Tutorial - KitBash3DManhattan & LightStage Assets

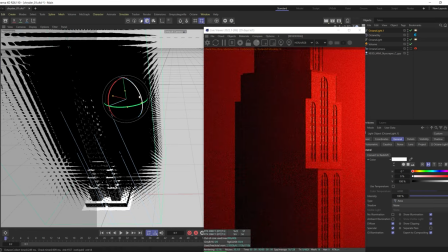[8:17]
So that's exactly what I'm going to do. I'm going to take this light and I'm going to copy it and paste it. And I'm gonna bring this up and fill in this area.
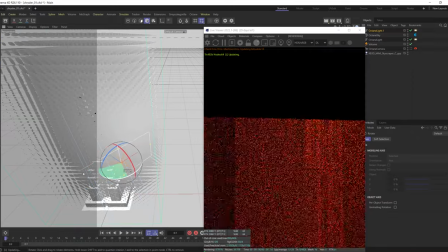[8:27]
So kind of rotate this around, maybe won't make it go as wide.
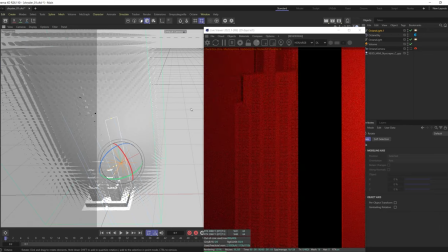[8:32]
I'm gonna go higher because I just wanna grab maybe that edge. And obviously it's kind of in the way of the camera right now.
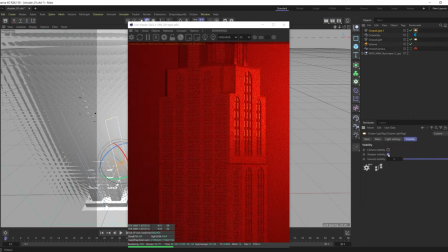[8:38]
So let's just say camera visibility off. I don't think there'd be any need to check off shadow visibility, but what the heck, why not?
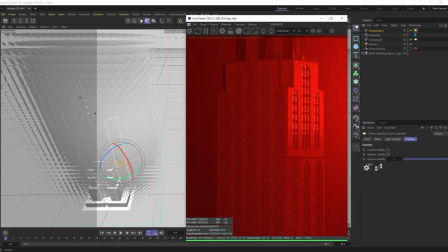[8:44]
And let's maybe even scale this in even more.
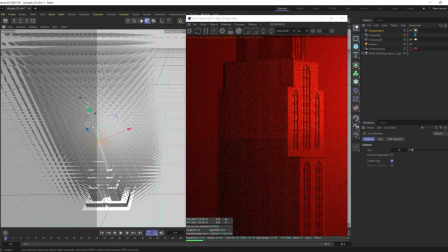[8:49]
I might even get this closer to the building here. And I'm gonna hide the visibility of the volume.
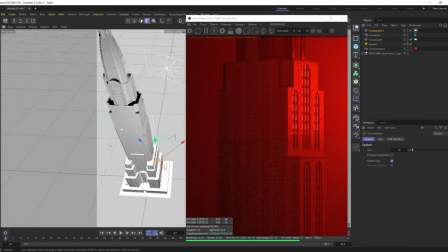[8:56]
It's not really doing anything for me having that in there other than making it harder to see what I wanna see. And I'm gonna put this
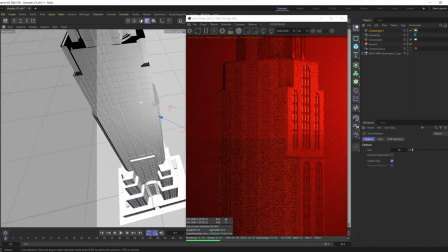[9:07]
kind of at this 45 angle because I really just want it to be on the corner and maybe fade as it goes further back.
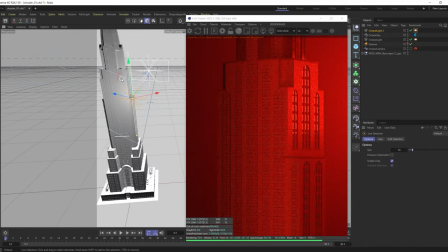[9:15]
So it's kind of angled how I'd like. Let's change the height of it. Maybe went a little too extreme there. And let's go in and dial in the power.
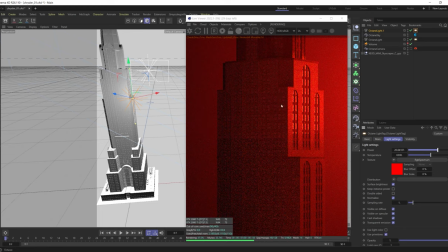[9:29]
Right, and so now you can see I'm starting to get some information in here, but mostly it's kind of starting to dip to black or dipping to something dark where we're not really seeing it all that well.
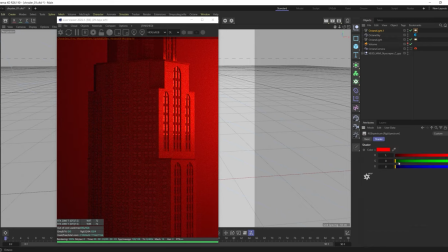[9:41]
I could remove the color from this. You know, maybe let's try something less saturated.
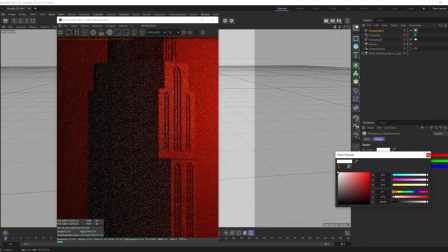[9:48]
Then it's kind of giving this warm magenta tone. White light's a little bit too clean for what we're doing. I wonder if I could split the difference here, right? Something like that's not all that bad. Let's keep that. And now let's go back in, and I'm gonna hop back into my camera view.
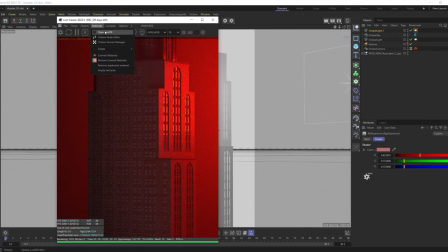[10:08]
I'm gonna just save as I'm working here. Don't forget to do that. And the next thing I'm gonna take a look at is let's turn the update camera back on so we can make some changes in the camera tag.
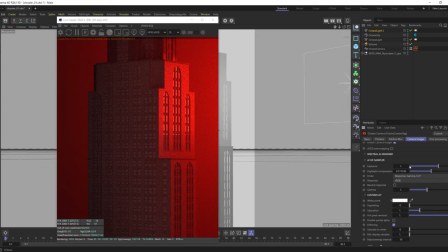[10:20]
And let's get playful in here. So I'm not gonna touch the exposure quite yet, but the gamma, let's bring that down.
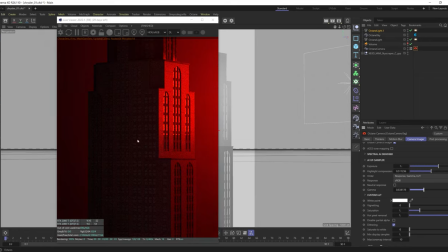[10:29]
Right, so now we're kind of dipping to that black now, but now you can see that we still see the windows on this side, but now I can come back in. I should label some of these lights. We're going to say, call this the fill light front.
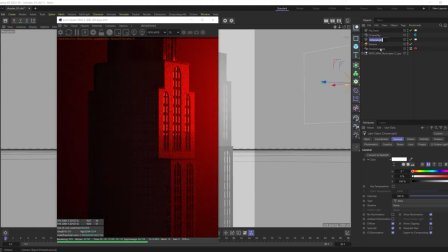[10:43]
And we're going to call this is kind of like a backlight. So I'll just call that backlight. We could call it main light. Let's do that main light, because that's really driving the whole scene right now.
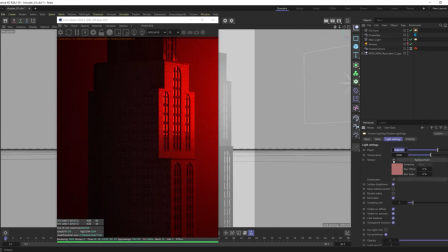[10:56]
And I might increase the power of this. Let's try like 40 on that fill light, right? And that's gonna bring a little bit more of that information in. I dig that, that's pretty sweet. And maybe we mess now with the volume, because this has pretty much just been kept at default.
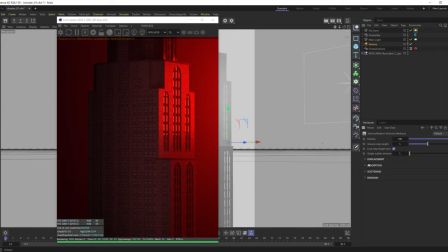[11:15]
And so, you know, we could change, there's no color in here quite yet. You know, we can mess with that. We can mess with the density and things like that too. So let's see if I bring this
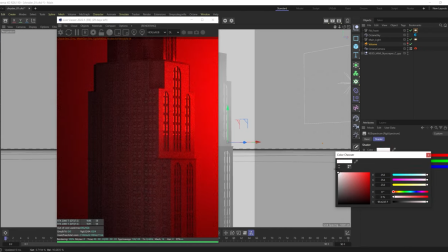[11:29]
into, obviously if I the brighter I bring this up, the more intense that color is going to be. I can make this even more and more red. I can bring this down.
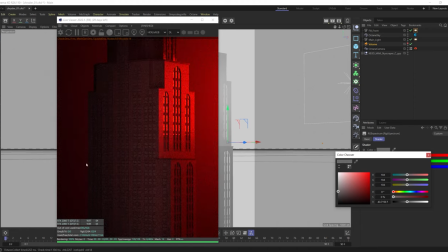[11:44]
I want the back of the building to kind of blend in eventually with the background a little bit more, and have maybe just a little bit less separation between them. So let's see if I bring in some color here.
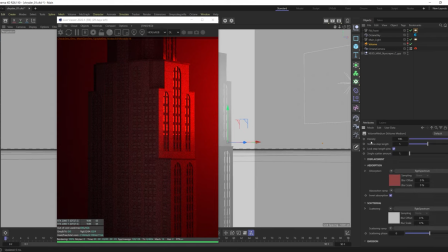[12:03]
Let's close out of that. Let's go back. And in the density, what would happen if I brought that up to 200? Let's go 400.
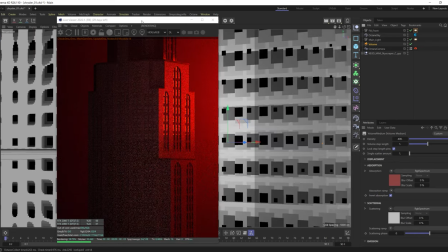[12:16]
And let's just turn the visibility of that back on. We can see where we're kind of in.
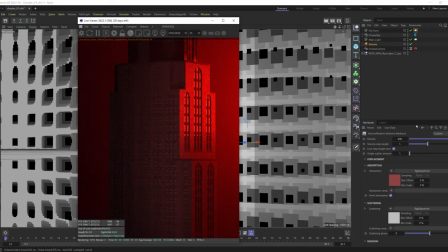[12:22]
I'm not really noticing a ton of difference as I've increased the density up of this.